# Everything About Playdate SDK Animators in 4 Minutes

Today, we'll be covering animators for the Playdate SDK. Animators are lightweight objects that can be used to animate all sorts of different things.
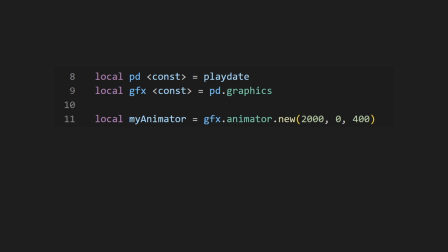6s
Let's jump right into it. The simplest animator you can make is just between two values. We can do that by calling playdate.graphics.animator.new. The first argument is the duration, in milliseconds. The second argument is the start value, and the third is the end value. We can get the current value of the animator by using the currentValue method. Let's print the value of the animator.
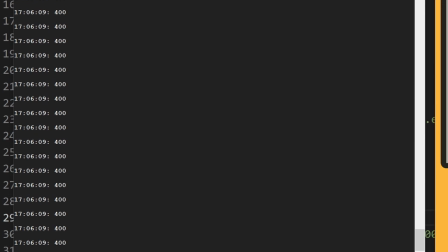25s
You'll notice that even when the animator has reached its final value, it doesn't disappear, so you can keep on accessing it. We can check if the animation has ended using the ended method. Let me raise some code to check if the animator has ended first before we print the value.
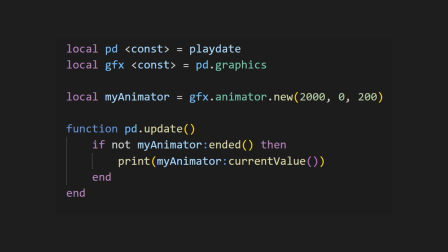38s
One nice thing about animators is the ended method doesn't return true unless current value has been called first to make sure you're able to get the last value of the animator. So it's fine to check if the animator has ended before you grab the current value. If we check the output of this, you'll see that it stops at 200.
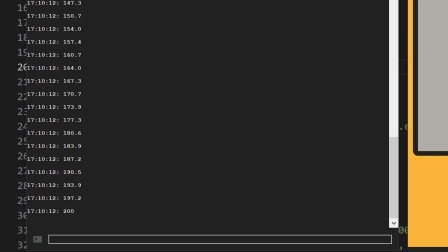53s
But, you'll also notice that the numbers in between are not integers. That's because we're getting the value of the animator every frame, and the framerate won't necessarily cleanly line up with the rate the animator is changing at. This works great for visual animations, as that will translate into smooth movement. But if you're using animators to keep track of something numerical, you might want to round the resulting value. You can set the repeatCount property to have the animator repeat. A value of 0 will play the animation once.
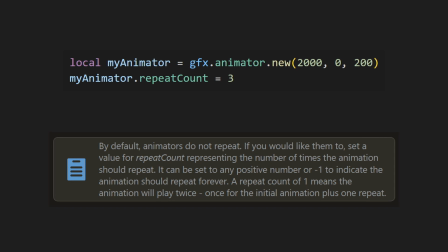78s
The documentation mentions that a repeatCount of 1 will play the animation twice, but if in some situations, I've found that it only plays it once, so be aware of that. You can increase the repeat count to play it as many times as you need. A repeat count of negative 1 will repeat forever. The animator also has an optional fourth parameter that is an easing function. An easing function is a special function that helps you specify the rate of change over time.
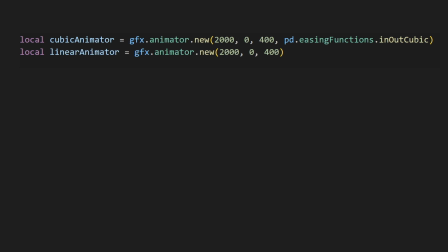101s
Here's an example. We'll have two animators, one that takes in the easing function in-out-cubic, and another that we don't pass anything into, which defaults to a linear function.
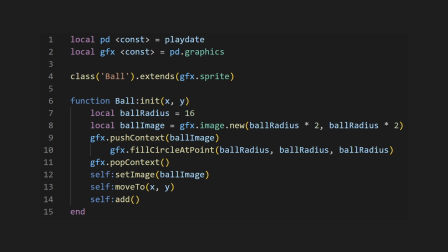109s
I've also created a small class that creates a ball sprite, which looks like this. Using it, I make two ball sprites.
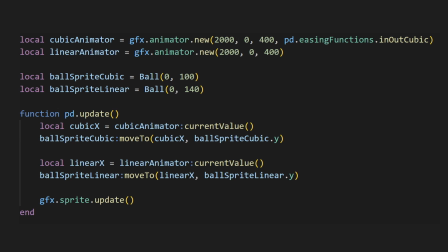115s
We'll use the values of the animators as x values to move the balls to, which looks like this. If I run this, you'll see the difference.
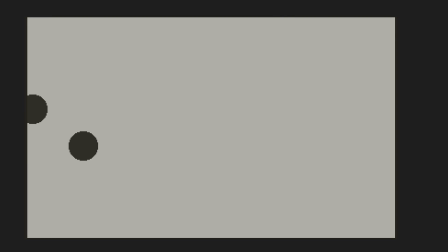121s
The bottom one has a stiff linear movement, while the top one has a natural smooth movement. In real life, things rarely move linearly, so usually eased movement looks a lot better.
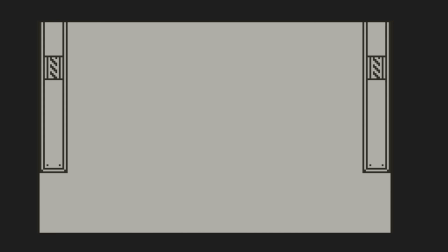131s
You'll see that in this title sequence, I've used animators with easing functions for each individual element.
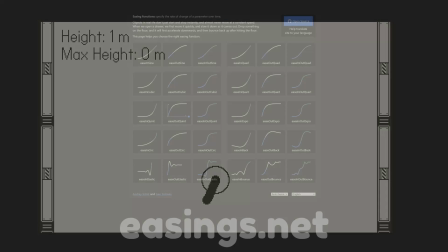137s
Also for this transition, I've used an eased animator to adjust the radius of the circle. You can use this website, easings.net, to explore all the different easing functions. The Playdate SDK documentation lists all the easing functions available to use. We can delay the start of the animation by using a fifth argument, startTimeOffset.
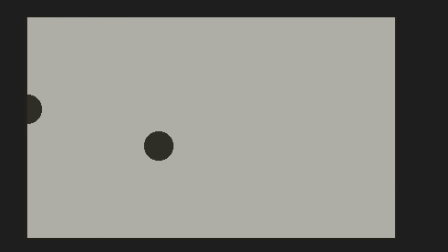154s
If we offset the time of one of these animators, you can see that the ball waits a bit before moving. Back to the title screen example.
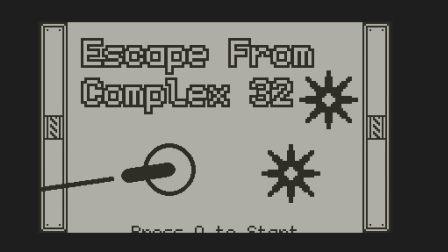160s
All of these animators were created at the same time, but I just used the startTimeOffset to delay the animations to have things appear sequentially.
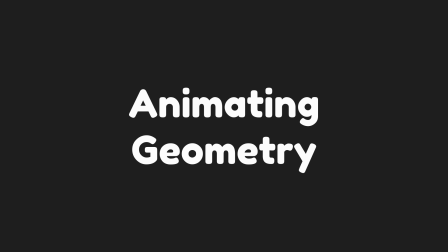168s
Numbers aren't the only thing you can animate. You can animate along a geometry object as well. Let's create a line segment.
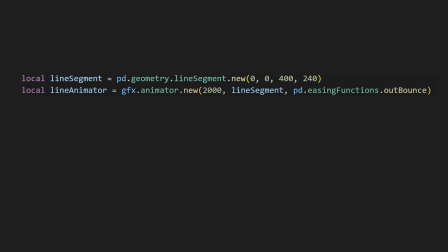174s
I'll make it go from the top left of the screen to the bottom right. We can just pass that line segment in as opposed to the starting and ending values. I'll use the OutBounceEasing function as an example. When we call the currentValue method on an animator that is animating along a geometry, it returns a geometry point object instead.
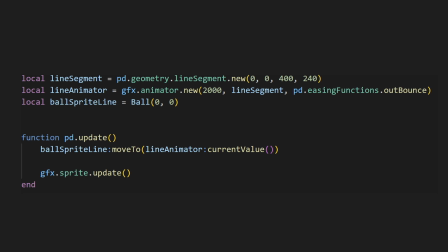191s
We can pass that directly into the MoveTo function to move the sprite to that point. Here's what that looks like.
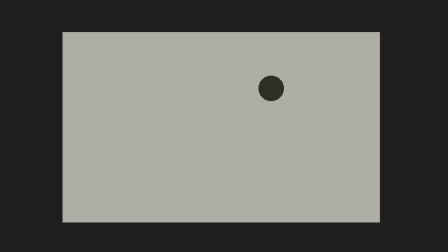197s
Here's another example of animating along an arc. It's also possible to combine a series of geometry paths into one animator.
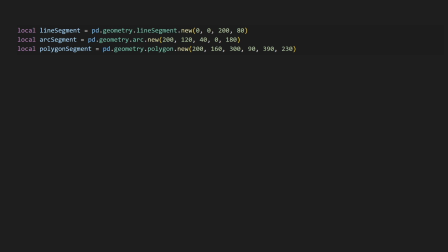204s
I'll make three different geometry objects. A line, an arc, and a polygon. Then we can create three arrays. The first one will be the geometries in order. The second will be the durations we want each part to animate. And the last is the easing function we want for each part. We can use all of those to create an animator object.
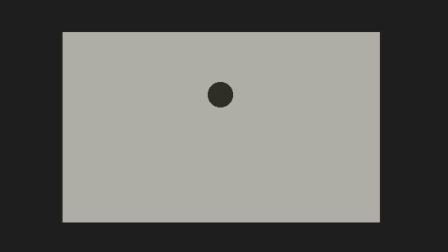221s
Then you can see that the ball follows this complex path. You can see how we can use this to create advanced animations. Subscribe to see more Playdate content and thanks for watching.